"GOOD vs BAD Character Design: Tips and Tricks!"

So, what makes a character design good?
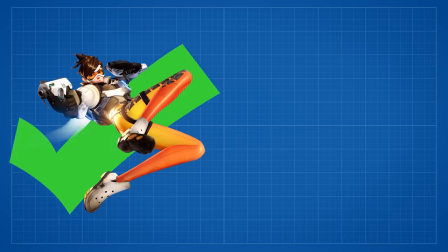This design took more time, so it's good, and this is a simple design, so it's bad. Right? Well, the answer is it's up to you.
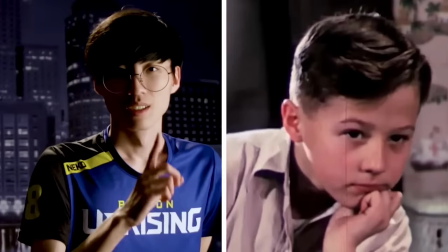Character design is a subjective topic, meaning that it varies wildly from person to person or story to story. Here at BAM, we would argue that good character design is about clarity.
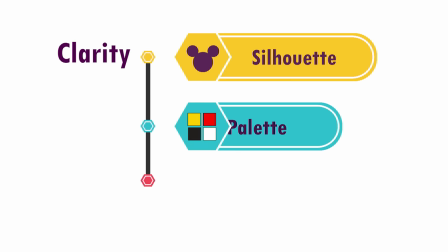Clarity of silhouette, clarity of palette, and clarity of exaggeration.
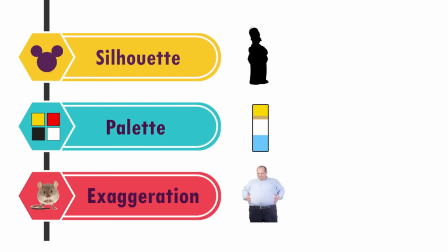A character design that's clear in these three principles will be recognizable in any art style.
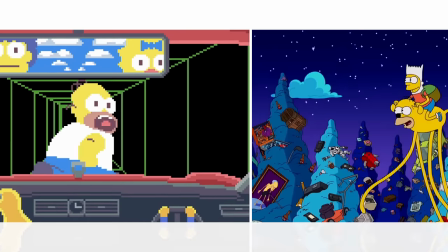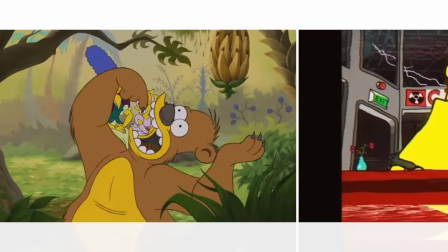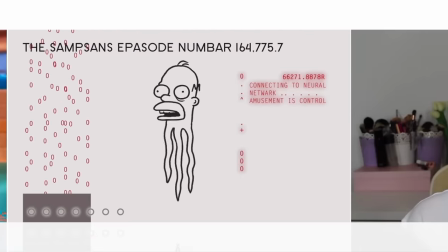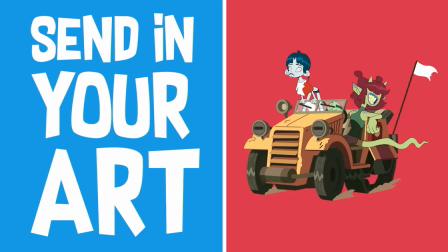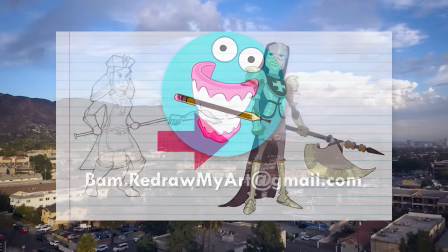Is the show where professional animation artists redraw the art that you send in.
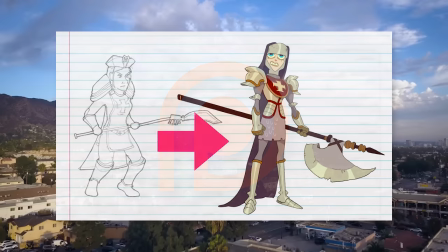And if you like supporting that sort of thing, check out our Patreon linked below.
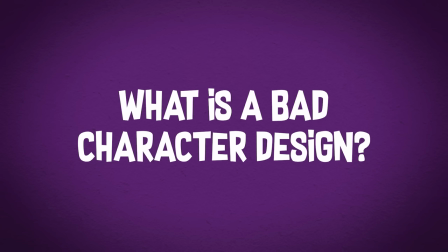Let's start this off by creating an inherently bad character design.
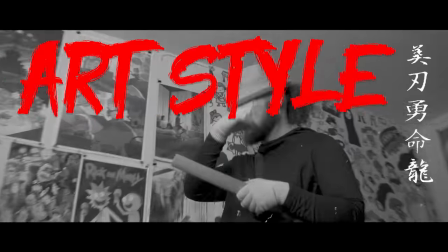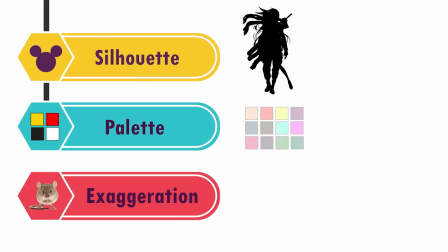We'll begin with a messy silhouette, a confusing palette, and a bland generic everything else.
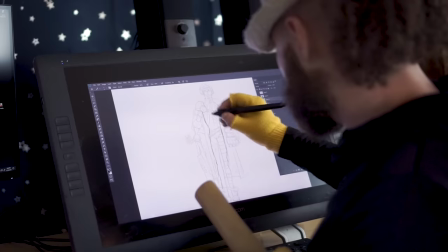Wow, that stinks. Let's go ahead and completely cover this design in detail.
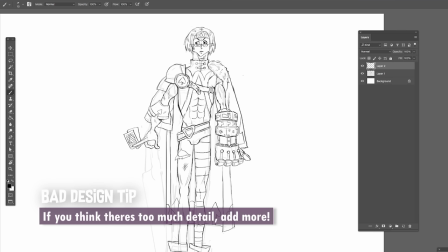That'll make it a nightmare to redraw again. And can you imagine those overseas animators actually trying to animate this?
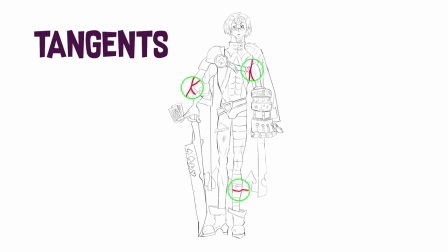Let's make sure all of these shapes have tangents too. No sense of 3D space whatsoever.
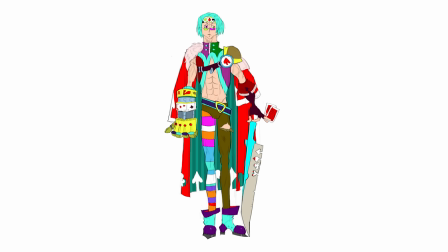And as a final touch, I'm never going to flip the canvas while I draw, so everything will lean awkwardly to one side.
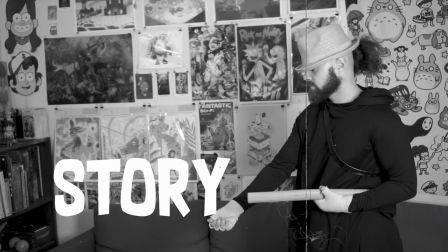Perfect. All of these conflicting elements will confuse the viewer. They'll get caught up in this visual traffic and the story will disappear completely.
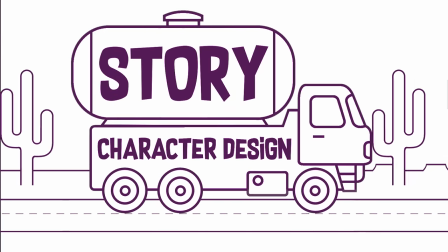Good character design should be a seamless vehicle that drives the story forward,
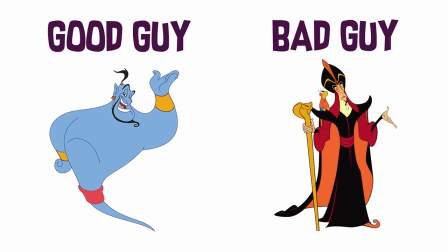and everything about that character should be understood visually in 1 second or less. Let's explore these three fundamentals and see if we can use them to create clear, readable characters that aid the story instead of hinder it. When you strip down your character to just black, the rule is your character must be recognizable from that alone.
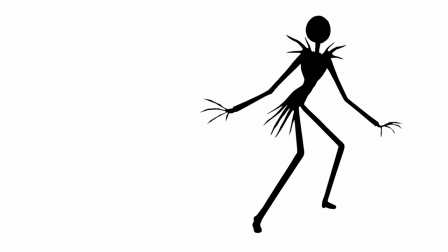There isn't a single famous character that doesn't follow this rule.
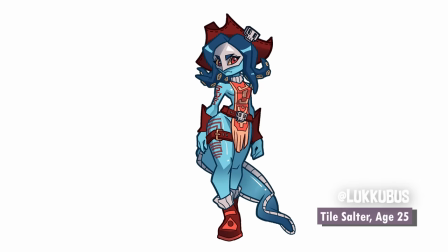This submitted artwork is looking really good,
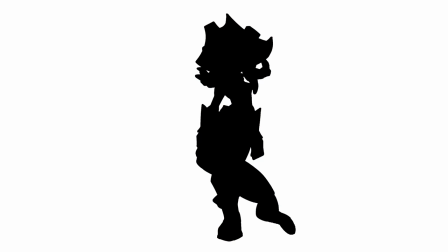but we can improve the design simply by examining the silhouette and separating some of these shapes.
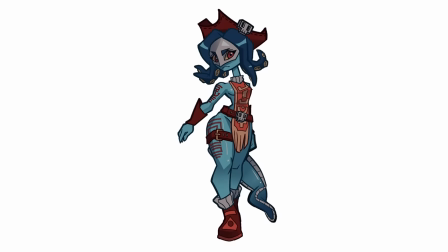Now that the shapes are clear in silhouette, they'll definitely be clear in full color.
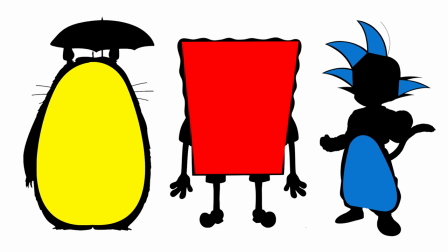All of the most iconic character designs have a silhouette that's made of big identifiable shapes.
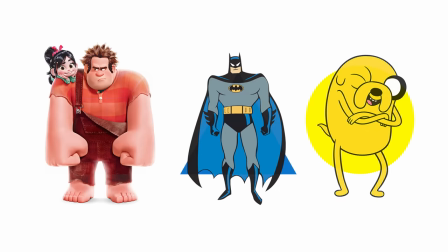Big shapes are going to visually communicate the personality of the character using something called
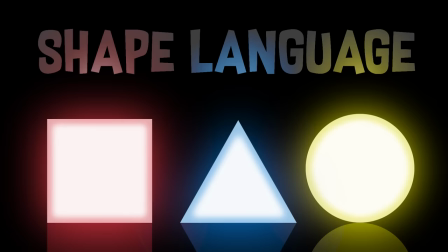shape language.
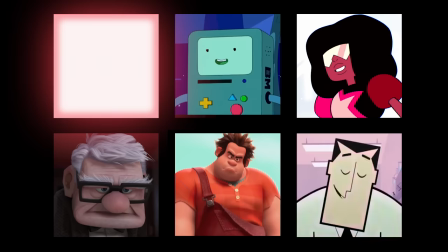Like, this is already giving you a sense of stability, trust, and stubbornness. And this shape here?
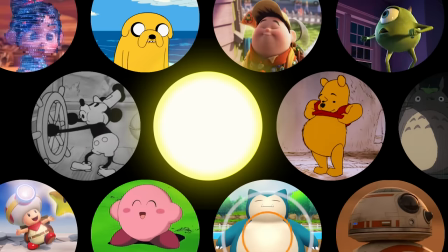Friendly, bouncy, soft, welcoming, warm, and happy.
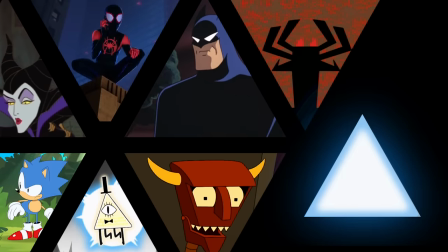And this shape has the sharpest corners of the three, implying things like edginess, danger, intensity, and speed.
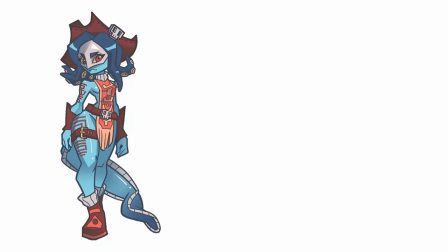Even though this is a nice drawing, this artwork has a lot of conflicting shape ideas.
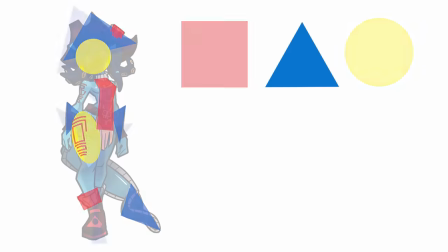We can improve this design by making some of these shapes bigger and committing to the shape motif of a triangle.
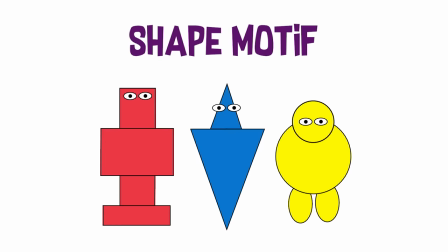When we choose a shape motif, it reduces clutter and emphasizes the things we want to emphasize.
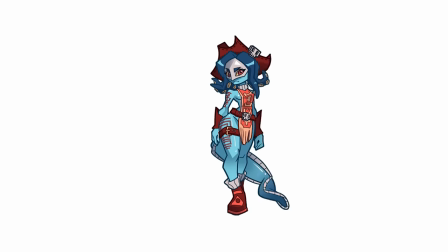I'm going to try and make every shape some type of triangle.